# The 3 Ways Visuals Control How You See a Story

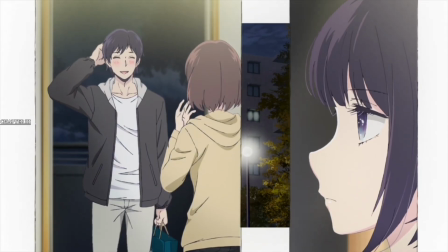486s
Like I said, those manga panels give it a segmented look, and the smaller frames within the main ones project a sense of isolation.
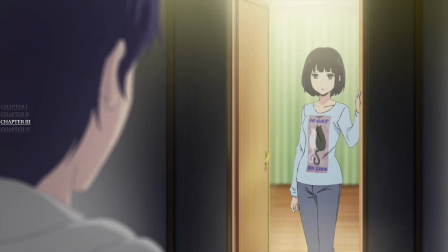492s
All that carries meaning and ties back to the show's emotional heart.
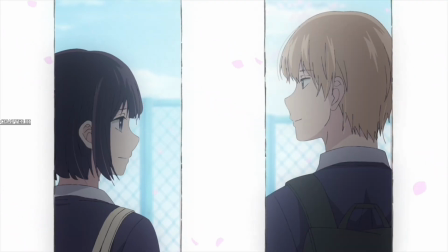496s
Those fragmented frames carry these characters within them, essentially having them exist on isolated panels while on the same screen.
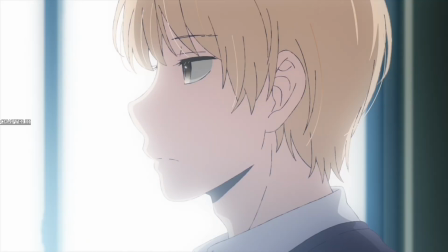502s
This mirrors the show's thesis on how difficult it is to have genuine emotional connections inherently free of ugly human desires.
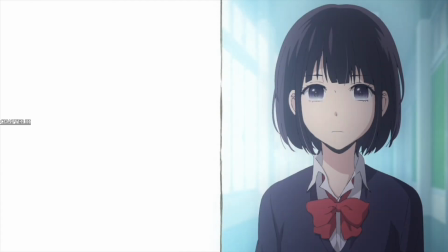508s
Hanabi and Mugi's relationship exemplified this the most.
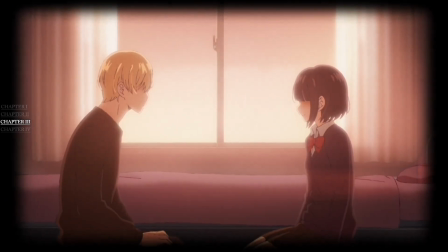511s
They are living in the same world, sharing the same spaces, and yet they couldn't possibly be any further from sweet, genuine love and connection.
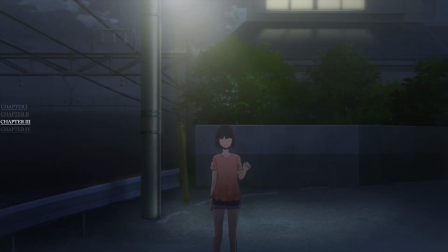518s
The compartmentalized visual style is just an honest physical reflection of that. This is the other end of functionality, restraint.
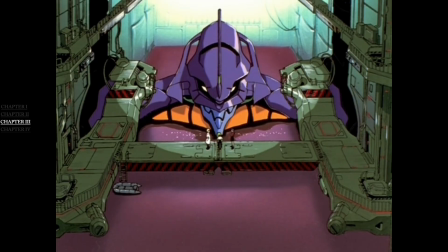525s
It's a complete opposite of Evangelion's heavy visual density, but they both follow the same underlying principle, using the visuals as an indispensable aspect of storytelling.
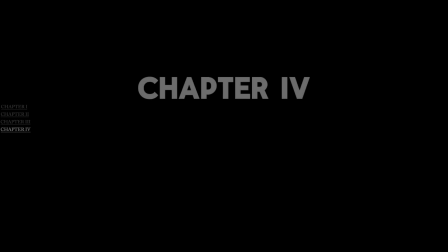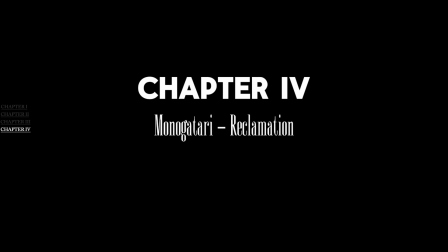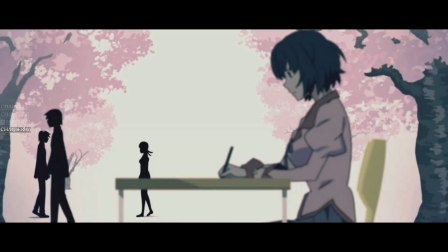544s
There's still more to be said about how the Monogatari series handles this whole visual philosophy,
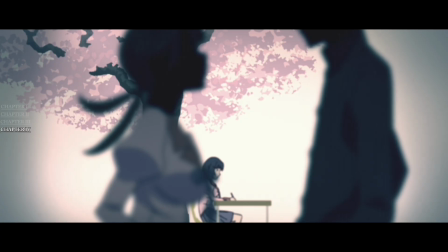549s
and it's something I need to clarify so the whole video doesn't look like a blind critique on the show.
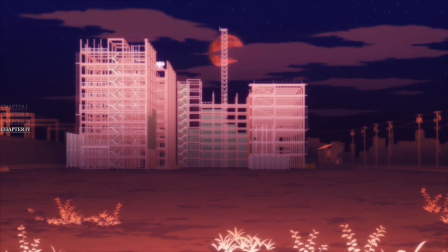554s
Now that we've seen 2 different cases of visual functionality, we can return to the Monogatari series.
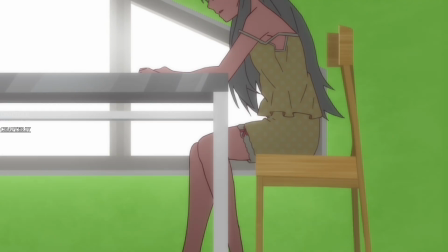559s
The story's use of dialogue is really exceptional because almost every word said by each of those characters is already loaded.
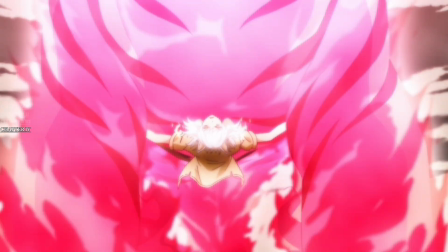565s
Everything it wants to say or explore, it does so through its dialogue.
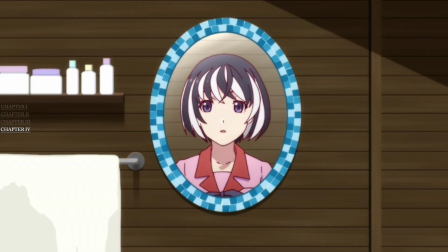569s
So when I critiqued its visuals being primarily for aesthetic purposes, that's only because the dialogues and monologues were doing every bit of work that would have been done by said visuals.
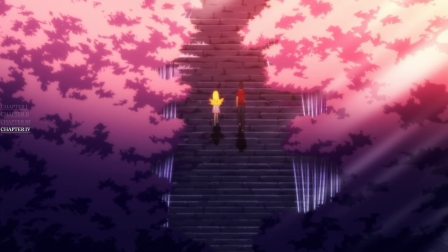577s
It's not a flaw at all. Because of how much weight the dialogue carries, it allows the visuals to be free, which implores creativity from the production team.
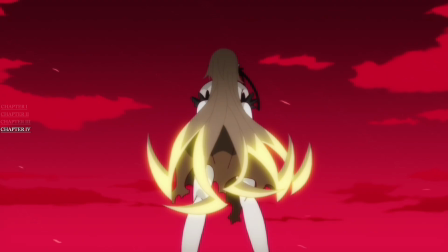584s
That then allows them to focus less on messaging and more on experimentation or aesthetic.
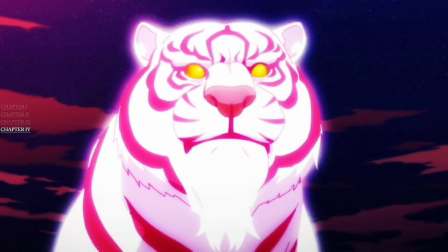590s
Shaft's whole stylized visual language using abstract imagery, quick-fire text on screen,
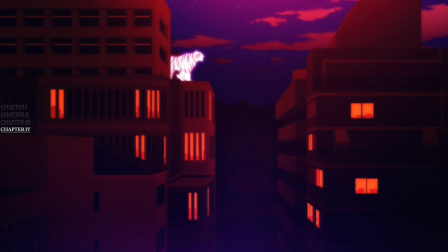595s
and those extreme angles do serve a purpose of story occasionally, but are mainly for atmosphere, not narrative pattern.
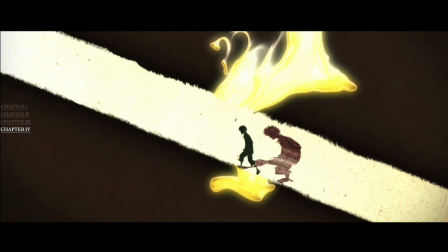601s
This is not condemnation. It's not criticism. I'm just making an observation.
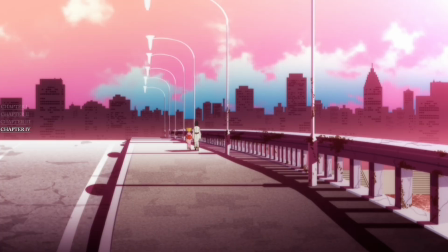606s
In fact, if the dialogue was so good to the point where the visual didn't need to do much, that's commendable. The show achieves greatness without much reliance on visual storytelling.
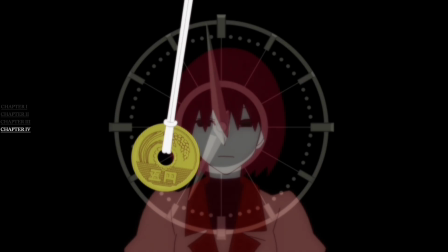615s
Shaft as a studio has proven it can execute visual storytelling to any degree it wants to through Madoka Magica.
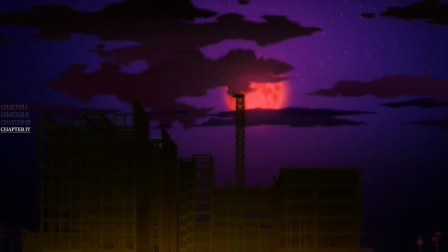620s
That just goes to prove that the studio wasn't limited in any way, but just trusted that the story could tell its story without needing its visuals to do so for it.
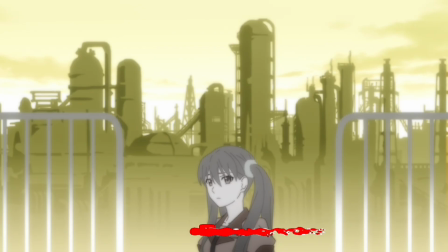628s
Whether that's an achievement or just an excuse is up to you to decide. If you made it this far, then you most likely enjoy the content, so go ahead and subscribe and actually engage with the conversation.
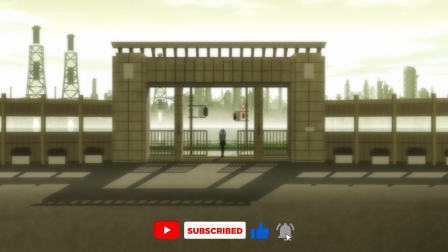637s
I really do want to know what you guys think of all this.
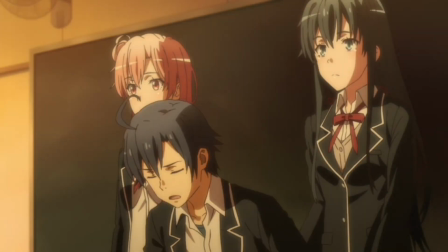643s
As every story is unique, they all have different ways of getting their messages across to the audience.
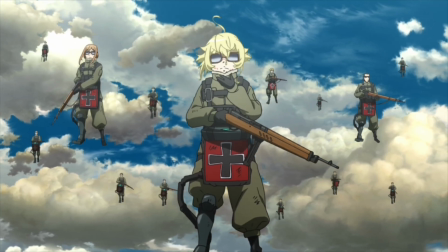648s
What they choose as the primary means to do that determines how much importance is allocated to the other forms of storytelling at their disposal.
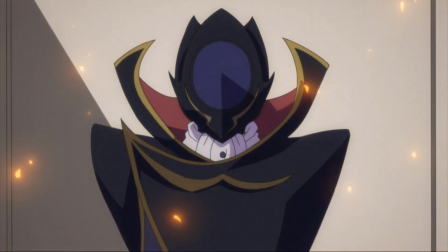654s
Visuals are just one way to immerse viewers, but are extremely important since it's the first point of contact with an anime.
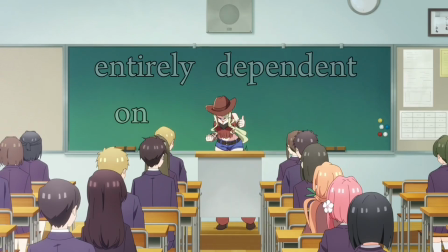660s
Whether a story decides to make use of it is entirely dependent on its narrative, but it is nonetheless an important part of what makes stories good.
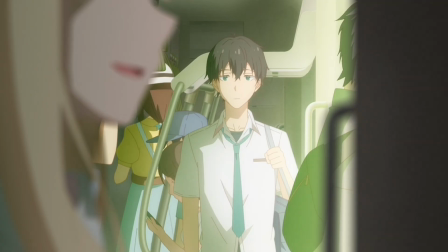667s
Understanding that the value of visuals depends on the story's main vessel for communication allows for a flexible approach to interpretation.
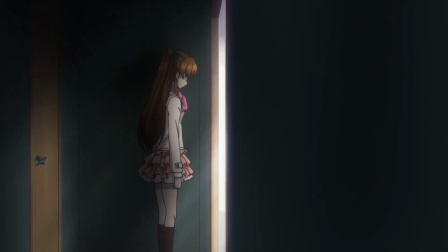674s
At the end of the day, stories can still be masterpieces without relying on the visuals for aid. Any written form of storytelling is proof of that.
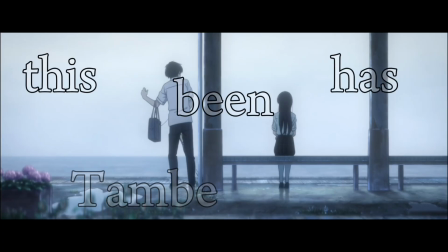681s
This has been Tambe Brian. Thank you for watching.